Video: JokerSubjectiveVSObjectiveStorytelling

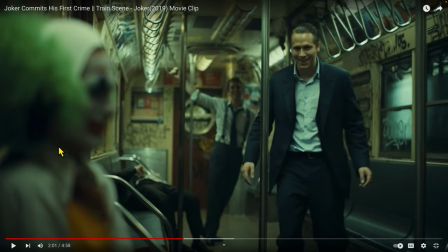1129s
The other great thing about these shots, when we shoot overs and we're very close to being on the camera line, that's one thing we didn't talk about in the opening of the video, but we have a thing called the camera line.
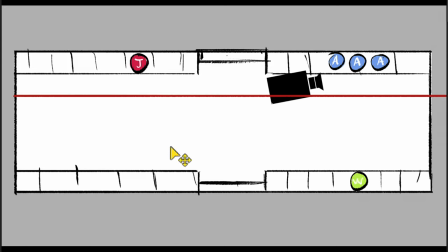1140s
And for those that don't know the camera line, it is this invisible line right here that sets up a filming boundary for the camera.
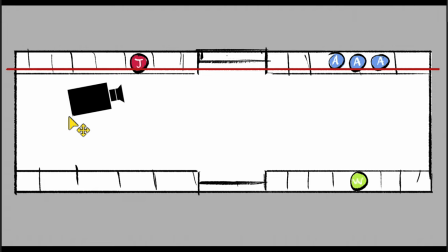1149s
And what all that means is that as long as the camera stays on this side of this red camera line,
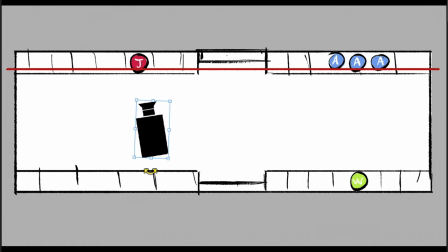1154s
these characters will always be represented in their correct places on screen,
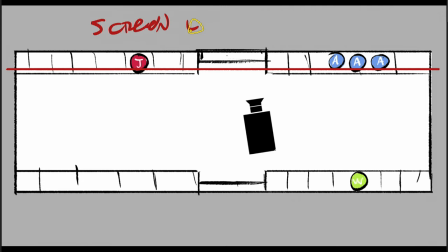1161s
meaning the Joker will always be on screen left. And these guys will be on screen right. And that just helps maintain this thing called continuity in screen direction and filming.
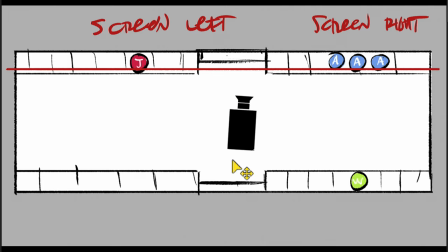1175s
and that's um and so by understanding where the camera line is and the camera line is always between characters having an interaction so the interactions are between the joker and these guys the woman right now by this point is
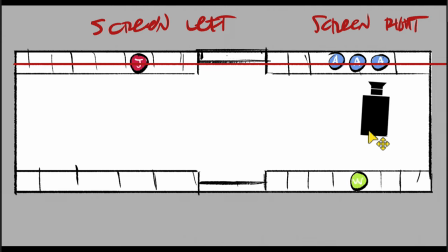1189s
gone so we have the camera line going between these two areas this if if we look at filming and having the opportunity to film characters from any position anywhere basically mean we have a 360 degree filming area if we cut that area down into a a 180 degree filming area,
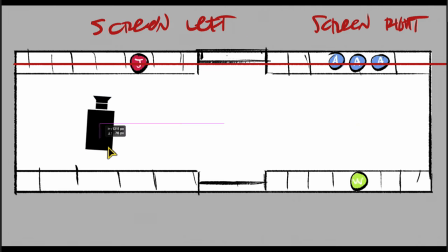1206s
which means on this side of the camera line,
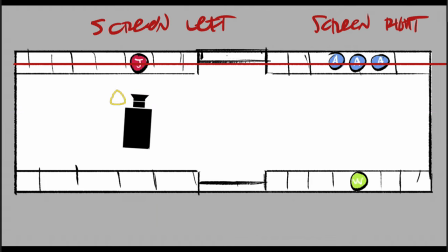1210s
then characters will always be represented on the left and the right in their correct places.
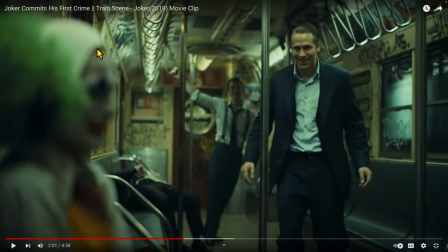1216s
So let's go back to the video for a second. Meaning, all the time, the Joker is always on screen left. These guys are always on screen right because we've maintained the camera's position on the correct side of the camera line. And by the way, comment down below if you actually wanna see a video on camera line.
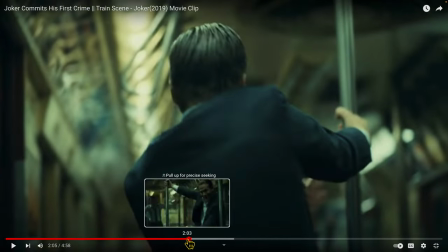1234s
So we got the, they got bearing a couple of cuts here with the lights going out again to move them tighter, which is very playful and very scary.
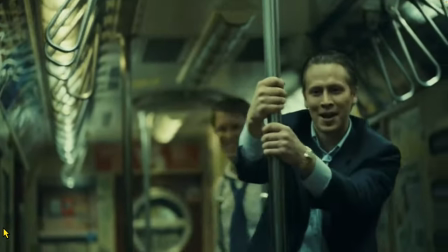1244s
So we're getting closer and closer to our hero being devoured by these guys.
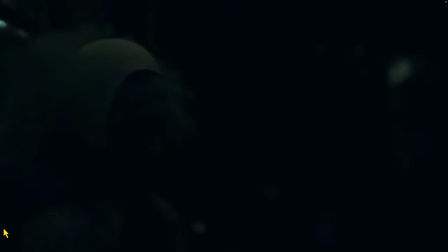1250s
And he feels very alone. So again, we're back with the joke in the foreground as these guys are moving down and sitting down around him.
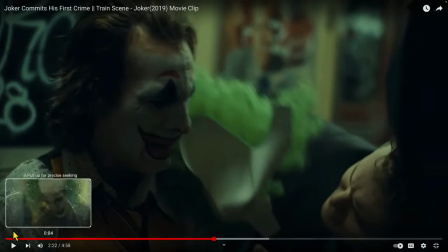1259s
A great composition. So now what's nice about in the progression of the storytelling, and I'm getting a little bit off track on the subjective versus objective storytelling but in the progression of of their aggression they're stalking him and this is the first time one character
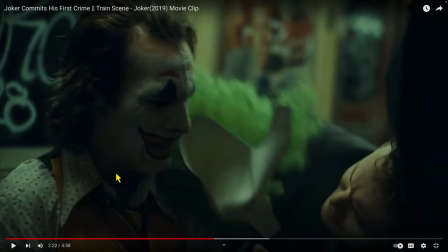1275s
is actually physically touching the joker and removing his clown hat so now by doing that that is a the level of aggression up and making things worse for our character and that's very important in a
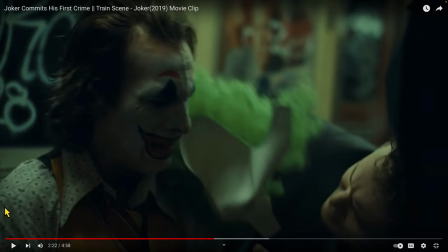1288s
narrative to escalate issues so that they don't just stay at baseline you have nothing to measure it from you have no reasons to feel more fear for our
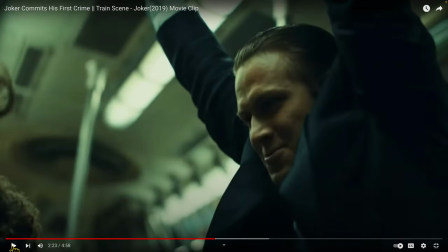1296s
guy. But this is the very first time he's been assaulted by these guys. Compositionally, again, we have a low angle shooting up at this guy.
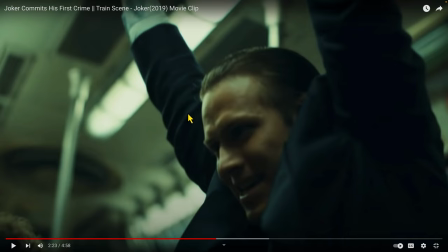1302s
His hands are up. He's hanging. He's being playful. He's exposing himself with his arms up. He's not protecting himself. And that sense of vulnerability is something that a villain or a thug or a bully will do before they make their big move here.
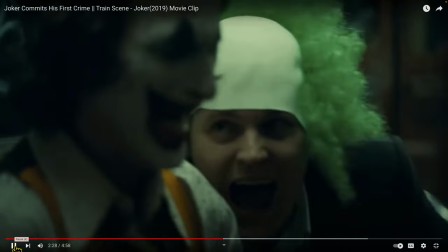1318s
And now this guy puts the wig on and he's blocked by these guys.
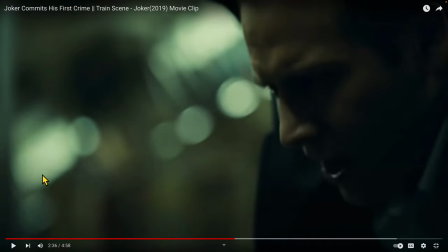1325s
and they're laughing at him. These cuts again are being buried with the lights going out, and now the aggression changes.
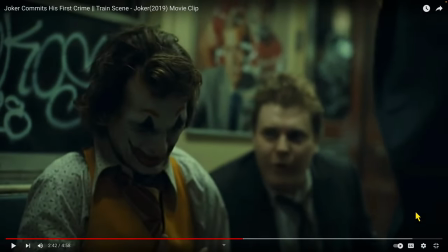1335s
And great compositions again. We have this big, heavy, dark foreground element with the alpha standing up. The betas tend to be sitting down most of the time, and he's blocked in with these guys. But with the focal range completely on the Joker, again, we're telling his story. We're putting these guys in soft focus here.
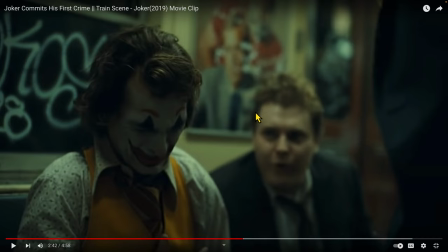1351s
We're not really saying look at these guys who they are what they're doing isn't important It's what I mean what they're doing to him is important, but who they are isn't important So we're keeping the camera focal point on our Joker